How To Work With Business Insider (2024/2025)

This was a tricky setup because we had midday sun, very limited options for quiet spaces, and I was alone.
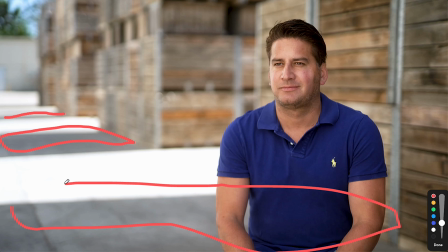I opted for this location because we had some shade that I could put the subject in, light bouncing off this building that acted as a key light, and then these interesting leading lines that made for a nice composition.
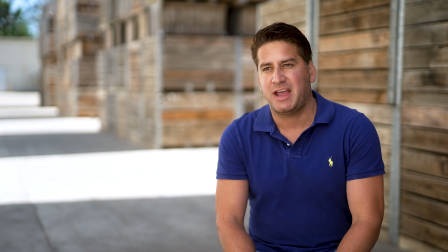I don't love the colors in the shot, and I probably overexposed a little bit, but hey, like I said,
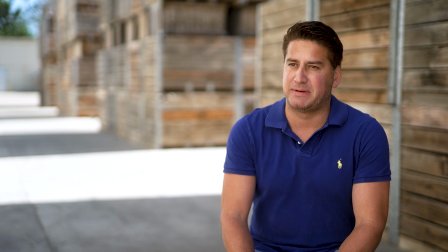moving fast, shooting alone, color baked in, you do the best you can.
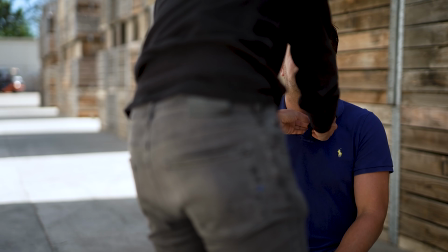For this interview, I used a lav mic with a Rycoat overcover to block some of the wind. Then I sat next to the camera and conducted the interview. I want to give a quick shout out to my girlfriend Zoe, who dared me to ask this question.
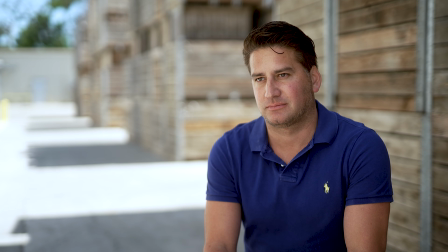Is there a particular type of garlic that's used to ward off vampires, or is that...
Which actually ended up as the first quote in the entire documentary.
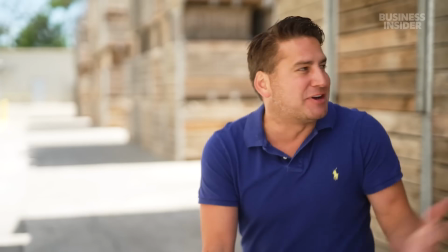As you can see, there's not a vampire to be seen.
So day one of filming was all about making the best use of the vice president's time, because that was really the only chance we had to film with him.
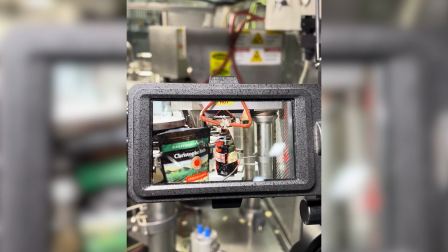The next day of filming was all about B-roll, grabbing all the wides, mediums, and tights of the entire garlic production process. One trick that I used here, which was inspired by my time as an editor at Insider and trying to interpret all this footage coming in from freelancers in the field, was I shot clips explaining to the editor what I was about to film.
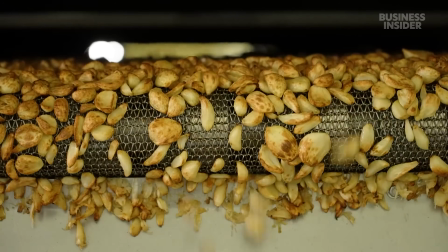I knew an editor in New York wouldn't know what machines we're looking at or what this random building was. So before I went into that building, I would look into the lens and record a clip of me telling the editor,
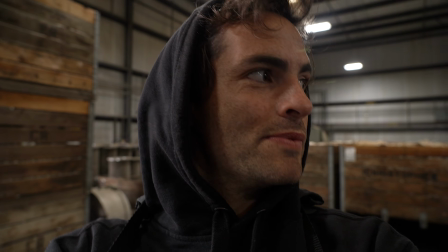the whole next sequence we're gonna be in the grading room. Right now we're in the heating area,
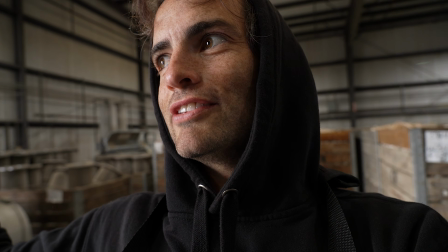which is like garlic process comes from the field, so that they would understand where in the process we were.
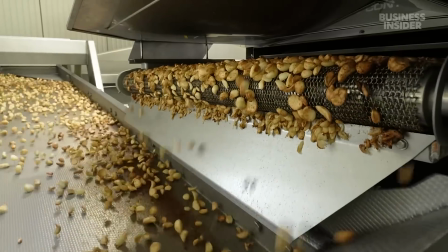During this day of B-roll, I filmed mostly on the tripod. Machines, workers, large quantities of food, movement.
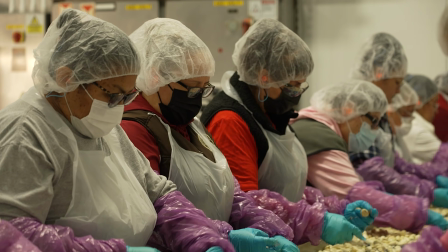The material I was filming was very visually engaging, so I knew that if I kept my shots still and chose interesting compositions, we would have compelling footage to work with.
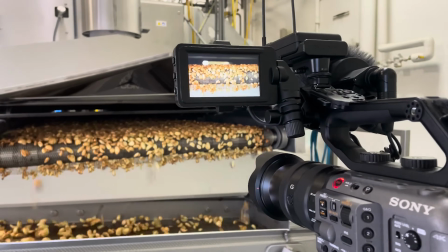I spent all day on this B-roll because I knew that these shots would carry the story. So it was all about grabbing those wides, mediums, and tights for the whole process, which cut together like this.
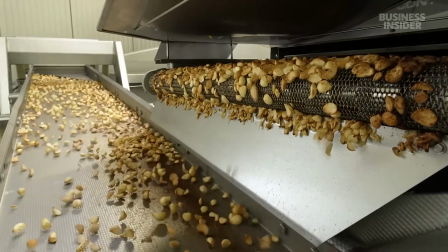And this facility churns out 100,000 pounds of roasted garlic every week, accounting for 5% of the company's sales.
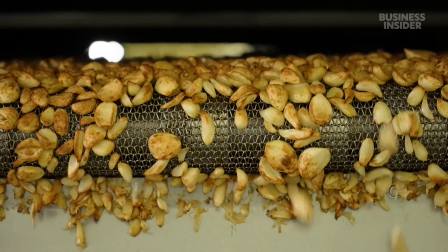We're gonna have a two-sided convection oven, heat up the garlic to about 250 degrees. You can kind of see through a layer of garlic.
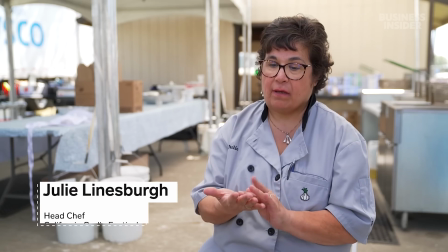Finally, the last day of production was at the Garlic Festival, where our goal was to just get outside of the factory environment and connect
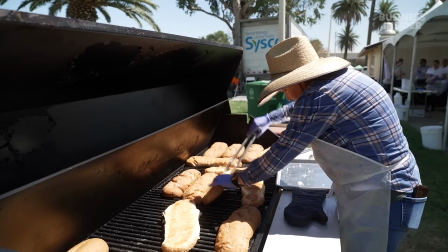this little vegetable to how it's used in cooking and its role in bringing community together.
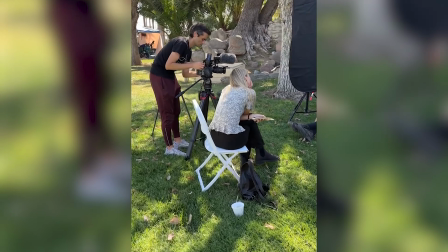On this shoot, I had an insider producer with me to conduct interviews, so I was able to set up 2 cameras and focus more on the visuals.
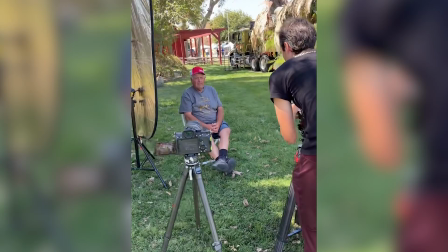But still, for each interview, I only had about 5 to 10 minutes to find a location and get set up.
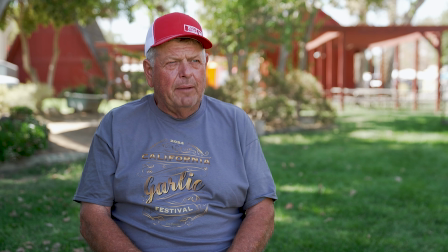On this particular shot, even with the time crunch, I experimented with adding some negative fill to get more dimension on his face. It didn't make too much of a difference, but it was worth a try. And then we also did some character follow-alongs to get some sound bites that could break up the story's narration.
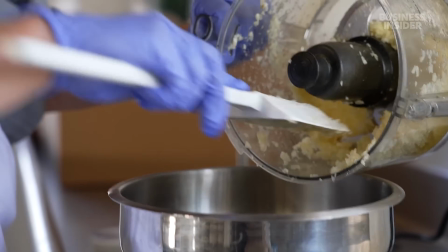To prep before thousands of festival goers start arriving at noon. No frying, we have no customers. Everything's gotta be fresh, fresh, fresh.
When you're a freelance video journalist working for national media outlets, your job is pretty much done after you finish filming. You are not editing. You will be asked to send your footage back to them ASAP using some file sharing service.
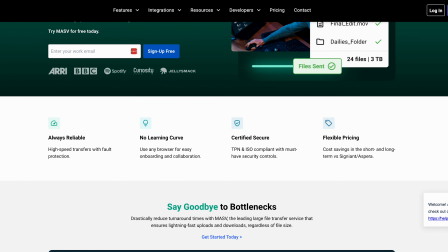Insider uses a service called Massive for this, which is the best file sharing platform that I've used. And from there, the editor and producer work to script and edit the story. Which brings me to why Insider is, in my opinion, dominating the short documentary landscape, and the 3 lessons all of us can learn from them.
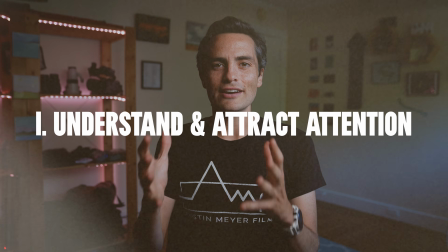The first lesson is that they understand where attention is and how to attract it.